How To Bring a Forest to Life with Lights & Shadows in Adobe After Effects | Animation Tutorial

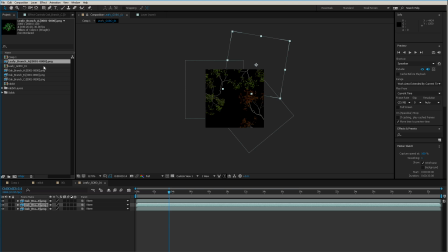508s
And we will do control. Oh, so I will just go control C. And so I'm going to paste my two attributes, control alt V. There, that should have, there we go, 23976, 22. Okay, so one more oak branch here. So that one there. Now it's nice to, you don't want to like cluster it up so much that it's a big old mess.
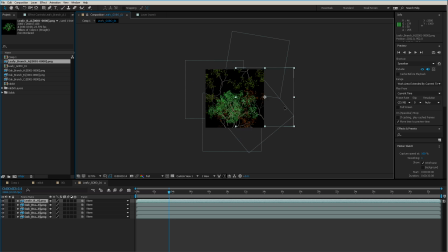528s
This leafy branch is probably too dense. But maybe it'll be good for a corner or something. And we can also reduce the opacity of it, so it's more like a further away branch. So you can create a little bit of depth in your gobo.
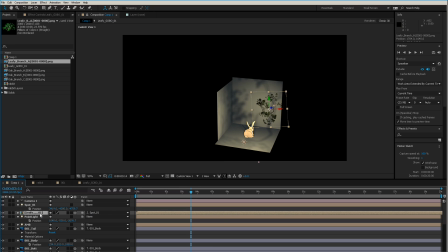540s
Let's go back to comp one. There we go. That's refreshed. But you see now it's created this weird hole. That's okay. So we can scale this one up or scale it down. Just see how it's filling the frame. Okay. And what we can also do is we can add multiples, which is really fun.
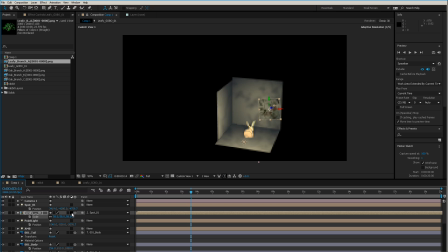558s
So we have this one. And then so let's add another one. I'm just duplicating it. And we'll push this one forward a little bit. And we'll scale it up and rotate it so it's not identical. There we go. And we can also slide its time over.
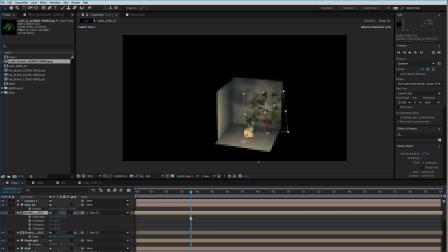574s
So because it's animated, we want it to have a different feeling to it, different movement. Okay. And then, we can add one more. And this one will pull further back, closer to the light.
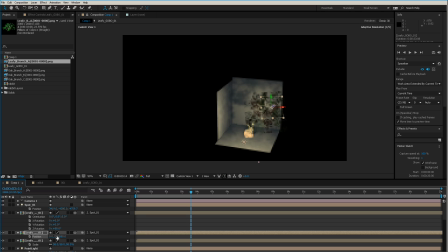587s
So that's going to create bigger shadows. And then bring it down a little bit so it's all filling the frame nicely. And we'll rotate it as well. Maybe let's go to counterclockwise.
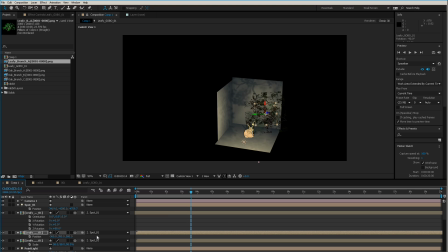602s
Okay, it gets starts getting a bit slow because I've got so many things going on here. But I really want to make sure I don't have any dead spots, which I do. So if we go into the camera and have a look. Come on.
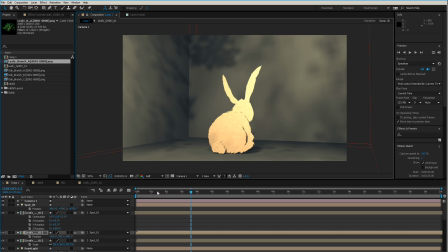615s
Because we're at full resolution. Let's go down to half. So we've got dead spots. So I can literally, let's move this around until we find the spot. I'm going to reduce the size of this one too. So you can see it gets hard to follow a little bit, but I kind of know what I'm doing to some degree here.
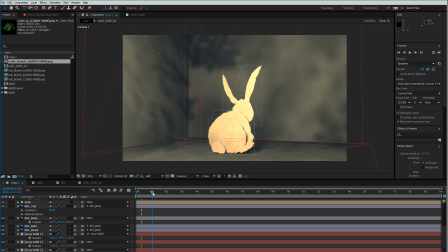633s
There we go. So now let's just render this back a little bit and have a look at how it feels. We could probably maybe do, let's see the gobo. There's a lot there, but you know what?
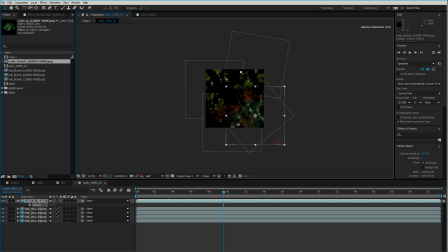649s
I could probably take this leafy guy and do one more. Let's duplicate it. And I'm going to just rotate it over here. Just fill up this middle a little bit. Maybe I'll scale him up. And I'm going to drop its opacity just a touch.
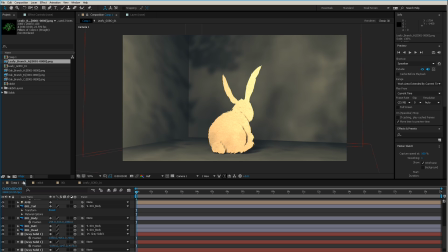665s
Okay. That should sort of fill up the middle a bit. Okay. So that's a start. Those are like pure shadows. The next thing we can do with these is let's play with the transmission of them a bit.
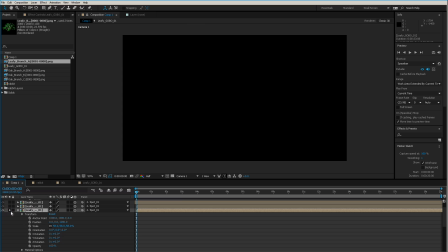676s
So right now we're just casting a solid shadow. So let's look at the strongest object.
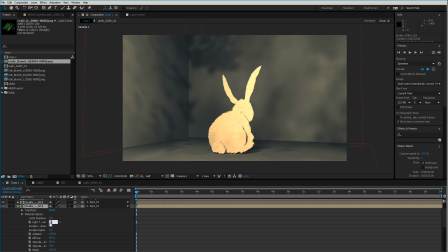684s
Let's increase their light transmission to 50% and let's see what happens. What should start happening is we should start getting color coming in on this, on that with that transmission option. So I'm just copy and paste that value to all of them.
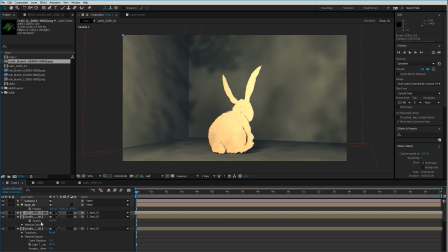700s
And what we'll start getting is, I don't know if you noticed or not, but there's now a slightly greenish hue to everything. We put that transmission to 100, so let's just see what that does. There should be a pretty significant color change. It's a bit blurry, but you can see that there's colors now in the scene.
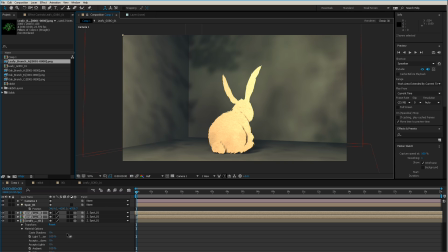720s
So let's just, I'll take a picture of this, and then let's put our transmission to 0. I'm sorry, this is probably annoying for everyone who knows all this stuff already. So if we just compare these two, you can see that there's like green present in the scene and a little more red in spots.
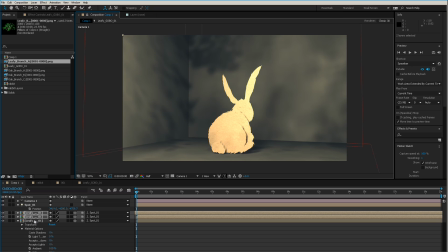737s
And that can be really nice, actually. That can really help with your color palette just to create some irregular colors. So I'm just going to paste that for now because I kind of like that feeling. And I'm going to render out like just a few seconds of this at half resolution.
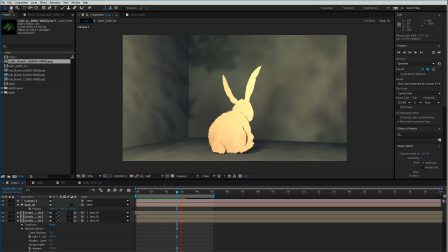753s
Okay, so you can see here. You can kind of see the feel that's happening.
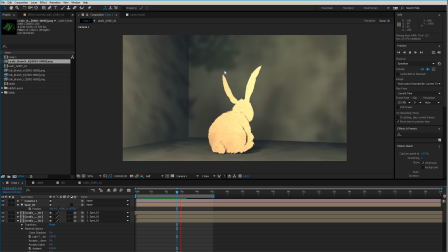757s
Even with those leaves that were really flickery and not looking good, it looks perfect for leafy shadows because leaves do move, can really flutter in the wind. So I feel like that looks really nice. And you know, you can get a mixture of higher detail shadows that are coming across nice and sharp,
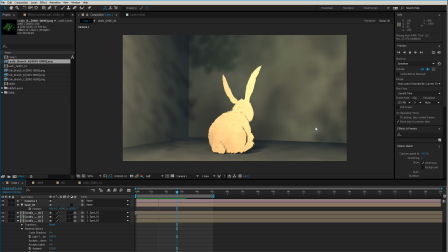772s
and then really nice blurred out shadows that feel like they're higher in the trees. So, you know, you can really refine this and make it work really nicely. I guess the next step would be is to balance out the spotlight better with the point light.
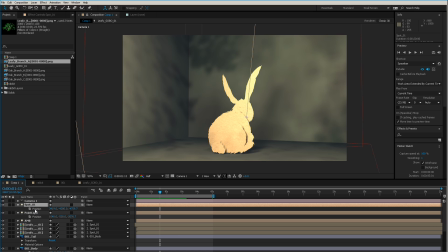785s
So let's just adjust these and the ambient light as well. That this little rabbit guy's getting awfully blown out.
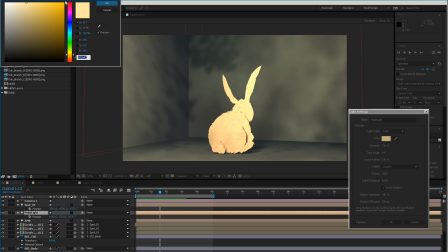792s
So let's go to our point light and I'm going to reduce the color, push the color a little bit whiter. So it's not so yellow and we'll just bring down its intensity to 150.
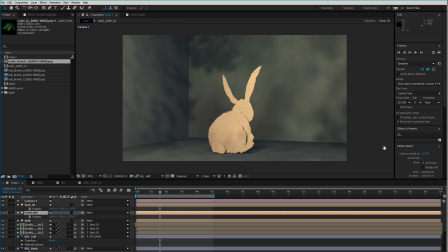806s
And that should give us a little bit of a nicer feel. So it's not so blown out. And now we're really getting some more of the colors coming through in the leaf patterns. There's a little more green coming in. I suppose if the background was really, really white, you'd really see it.
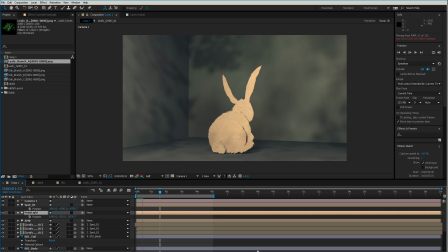819s
Now this effect, once you're dealing, the reason I did it in this white box or this gray box is because once you do this effect on a very painted background, it really starts to become quite subtle. And I'm going to show some clips of what that looks like. But you can really see,
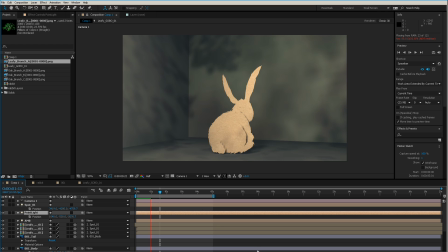834s
like it can build a lot of atmosphere and ambience in your actual scenes and bring a whole other dimension of life to an otherwise static painting. So that's an example of how to set up a basic gobo. You can use anything. You can use grass, you can use like fire, you can use smoke, you can use anything you want to do this.
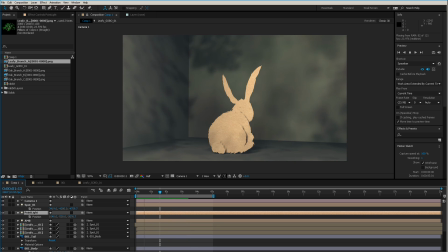852s
You can use stained glass windows. You could use footage of anything and make a projector.
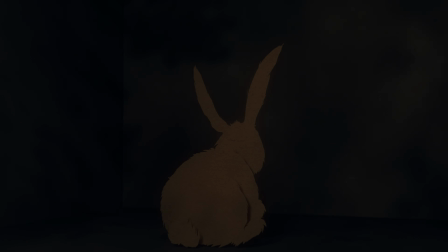857s
And it works really well. Okay, so here is the scene rendered out.
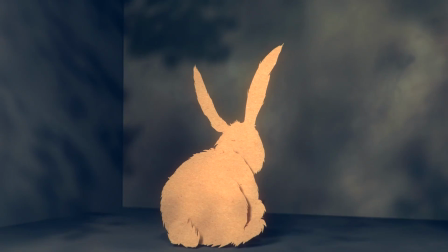862s
You can see all the leaves and the shadows are moving quite nicely. I know it's not as glorious as it could be, but I hope it helps you understand the idea and really see the potential of how this
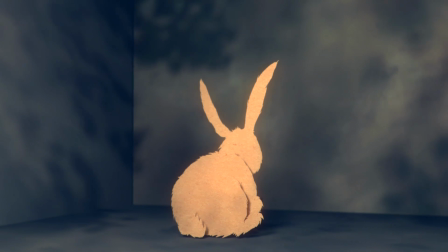872s
could help your projects and create greater immersion in your animated scenes and environments.
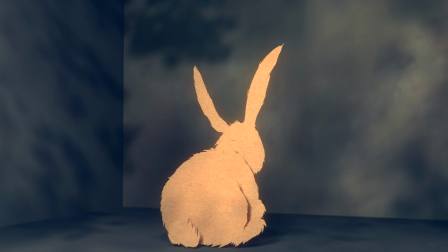878s
Thanks a lot for watching, and thank you to all of our subscribers.